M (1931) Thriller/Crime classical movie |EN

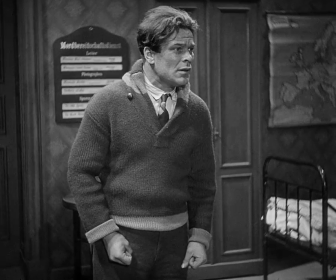91:16 I mean, Lohmann reappears in A Testament of Dr. Mabuse, and he's far more heroic in his function there.
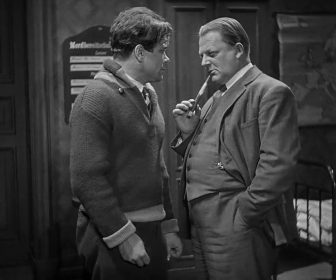91:22 But here he is, he is ironized, and in a sense it's not George Grosch, but it's something similar to it from below.
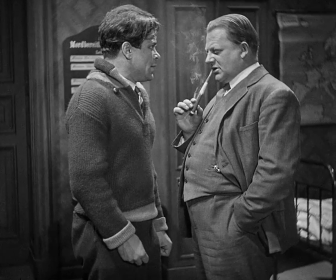91:29 Right. But of course he recovers at the moment he knows what is happening.
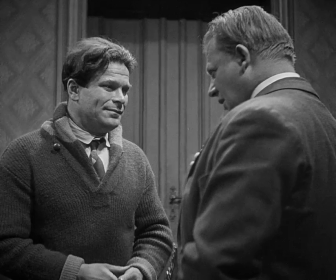91:35 So what we are basically seeing how this crime detection is written on the body of Lohmann,
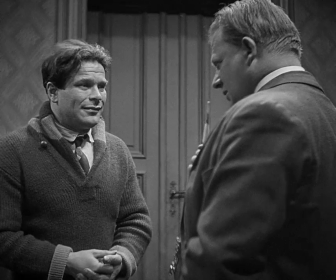91:42 how it actually makes it a physical appearance on his body.
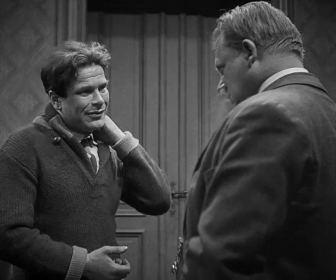91:48 And that, I think, is important in a film that is almost conceived as a silent film.
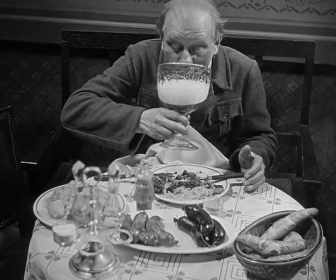91:54 It's funny in terms of Otto Wernicke's performance here, after this moment where Lohmann's stock is as low as it's going to get,
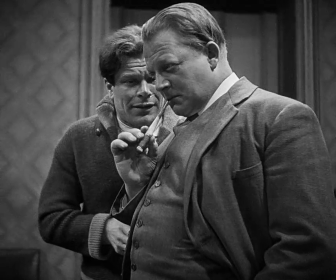92:03 we get then a series of responses. I mean, and it's almost played in a kind of slapstick manner, with the cigar dropping from his mouth,
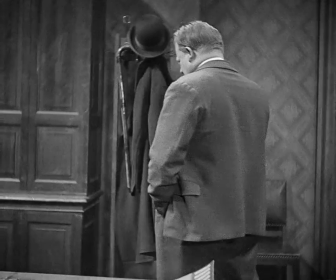92:12 with the water tapped on his face, recognition.
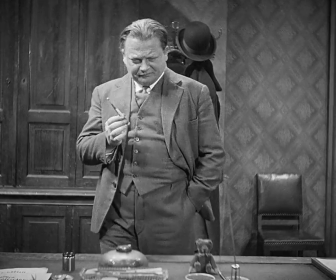92:16 That always produces a lot of laughter among my students when he drops the cigar,
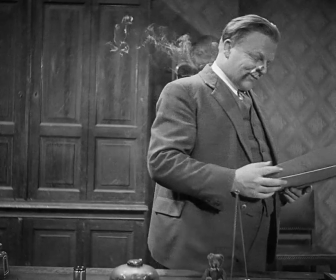92:22 simply because we are way ahead of him and we think this is somewhat histrionic gesture and not quite necessary.
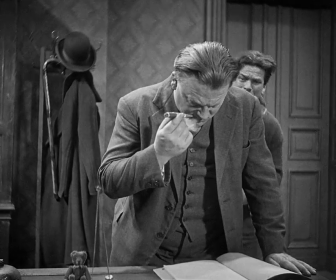92:29 And also in a film that is so remarkably subtle and nuanced, and in a sense forbearing in the way in which characters perform,
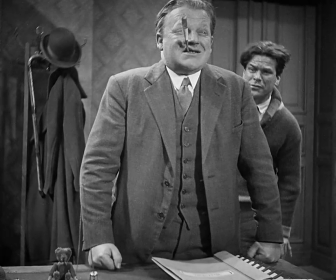92:38 this is really one of the few really broad touches that Long allows anyone.
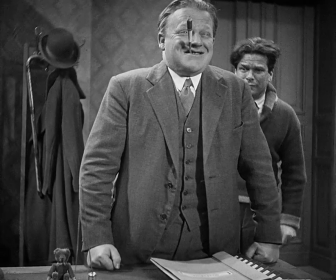92:43 I agree.
Den Kindermörder!
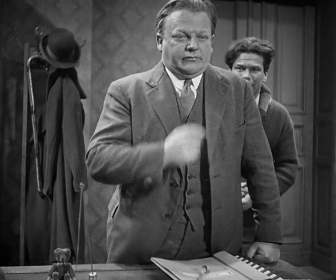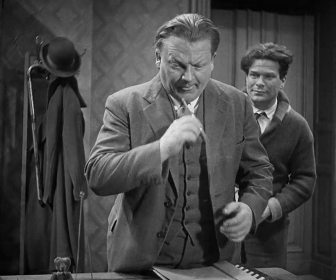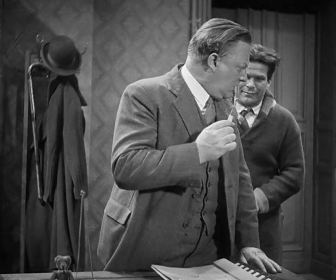92:57 Was? Wen? Den Kindermörder, Herr Kommissar.
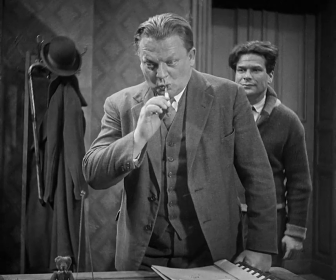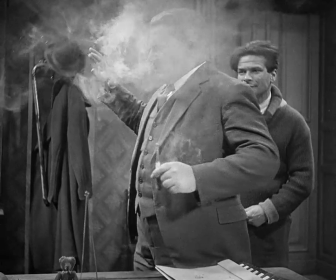93:09 Augenblick.
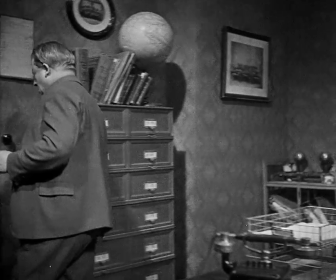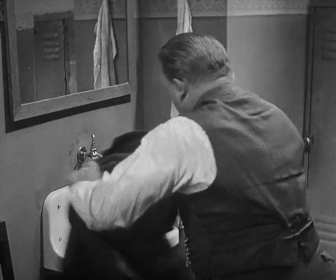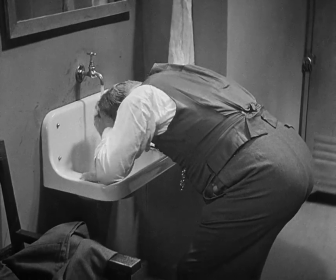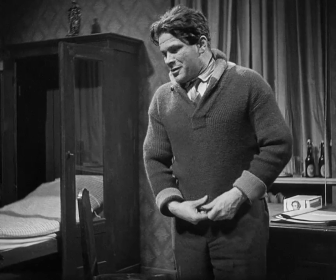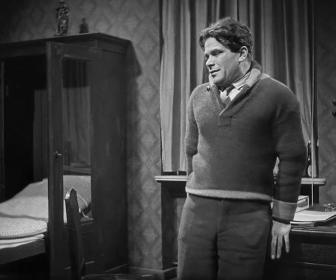93:33 We've had this long scene in the bank building.
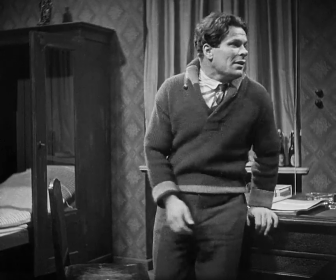93:36 The final sequence will take us to yet another space, this distillery.
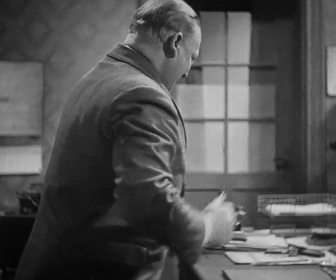93:42 How would you understand the fact that this reference to a levy, the reference to the fact that it went out of business during the inflation period?
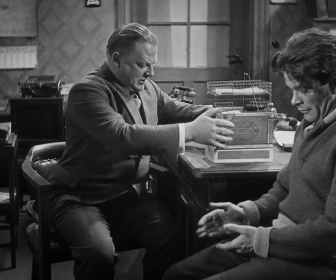93:51 It is mentioned that they went out of business in the inflation in
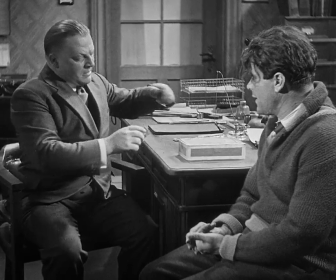93:57 1923-24. By 1931, the effects of the stock market crash have reached Germany and unemployment was on the rise.
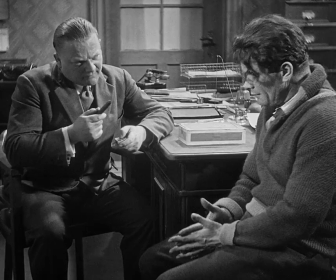94:05 Almost 500,000 people were out of work in 1930 in Berlin alone, without social welfare.
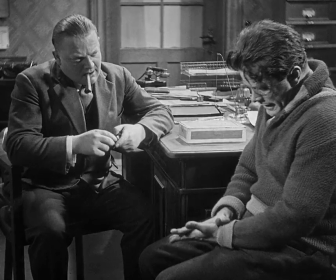94:11 Those who had jobs had their incomes slashed.
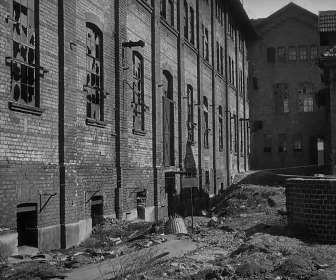94:14 Both communist and national socialist parties have managed to increase their numbers, obviously, in those times.
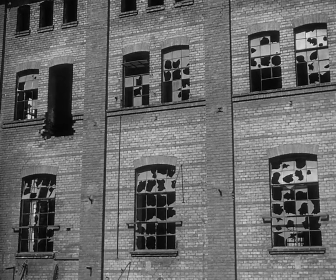94:21 Hitler's Nazi party managed to increase their seats in the decisive elections of fall 1930, from 12 to 107 seats.
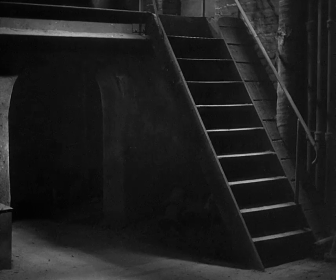94:29 That was the decisive election in September of 1930, just about when the film was ready to be shot.
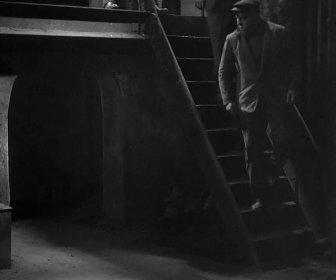94:36 So as we've seen, the film lifts the heavy cloud of economic depression only with occasional touches of black humor that are supposed to be characteristic of Berliners.
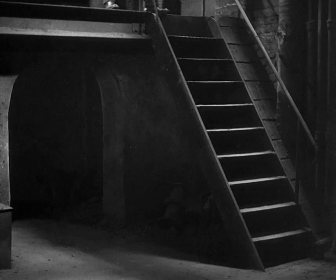94:49 Ja. Ja.